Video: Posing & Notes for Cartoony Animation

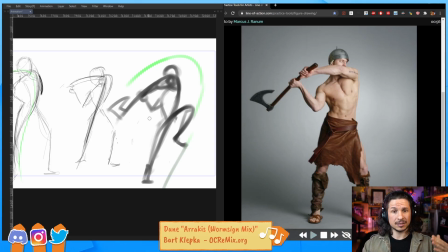(87:02)
And this is where you're really going to start pushing your posing to be dynamic.
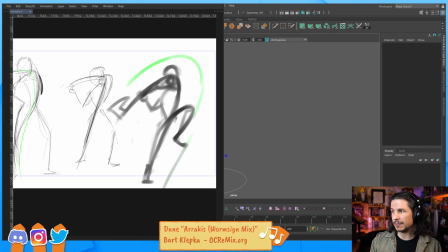(87:08)
Now, we can keep doing this and keep exploring, but let's say, okay, this is good enough.
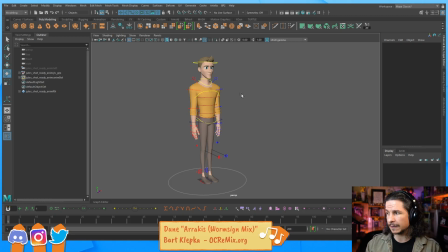(87:15)
We've found out, yeah, this is the direction we want to push our pose. Now we go into Maya and we do that. So at this point, you've all seen me do posing demos before, I'm sure, or most of you have.
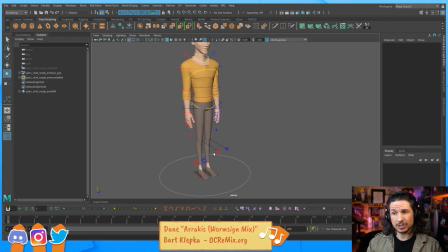(87:31)
So it's going to be a lot of the same thing. But we're going to try to push the pose to be close to the drawing that we made. And again, the drawing doesn't have to be fantastic. It just, at least if you have the idea of what you want, it makes a big difference.
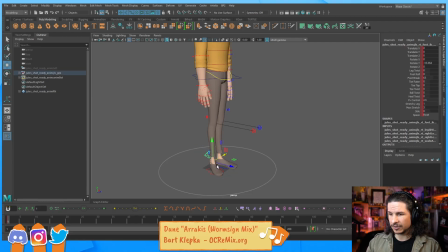(87:49)
So we know we want this foot on the ground. Let's actually do this here.
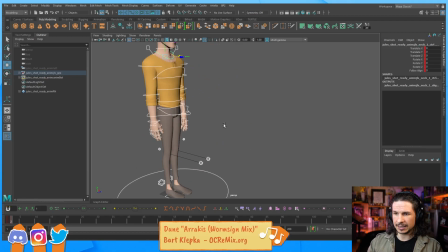(87:56)
I'm going to key him in his default, and then we're going to show the process.
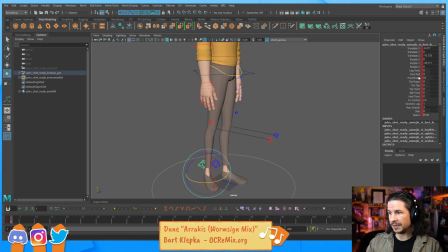(88:01)
That way we can compare to how it started. And when you're posing a character out, one of the big things is just get them into a pose to start with. Ooh, his poor knee.
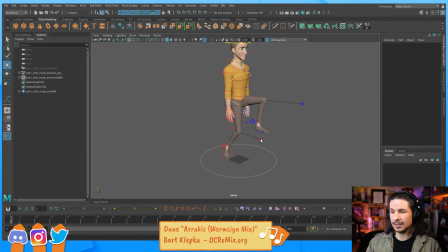(88:19)
So what I mean by a pose to start with is that you are just getting the core idea in there. Don't try to get the foot perfect or the hips perfect just yet.
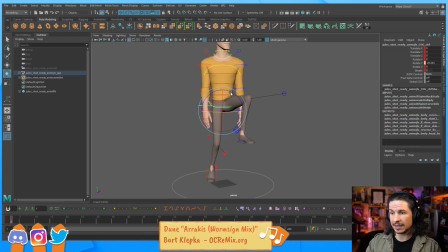(88:32)
This is really just a concept, making sure things work. Now with the hips, if that leg is going up, that hip should go up as well. That's going to help push that feeling of momentum in there.
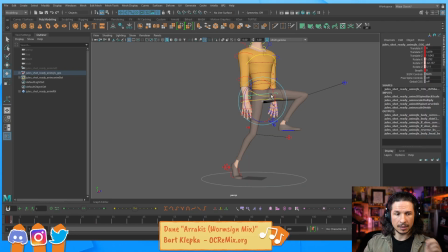(88:49)
I can push the twist in the body a little bit here. Yes, strike a pose. See. So we just want to get the core elements.
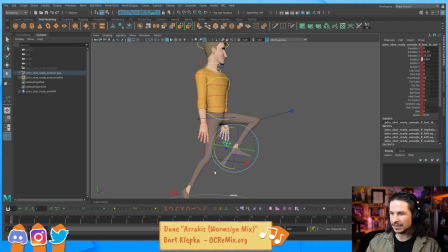(89:06)
The foot's probably going to angle down a little bit. Or no, actually, let's go up maybe just a little so that we add a little bit more tension. Okay. The spine is going to twist around.
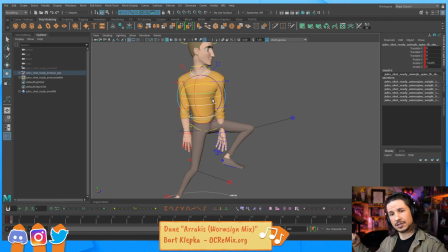(89:21)
That's going to help add a little bit of contrast and make it just feel a little stronger. And then it'll angle back this way. Now, as we look at this, we're starting to get this kind of disconnected feeling. It's like, ugh, not great. Also, the head's broken.
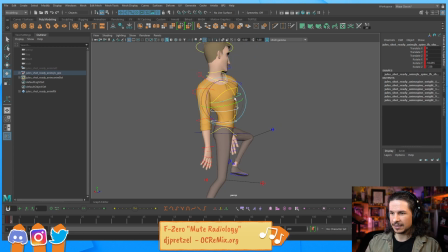(89:41)
Now, he should also be leaning back a little bit, so we get that nice stretch along there. And oh, isn't this beautiful? I think we're almost done already. I mean, come on. How can you beat this?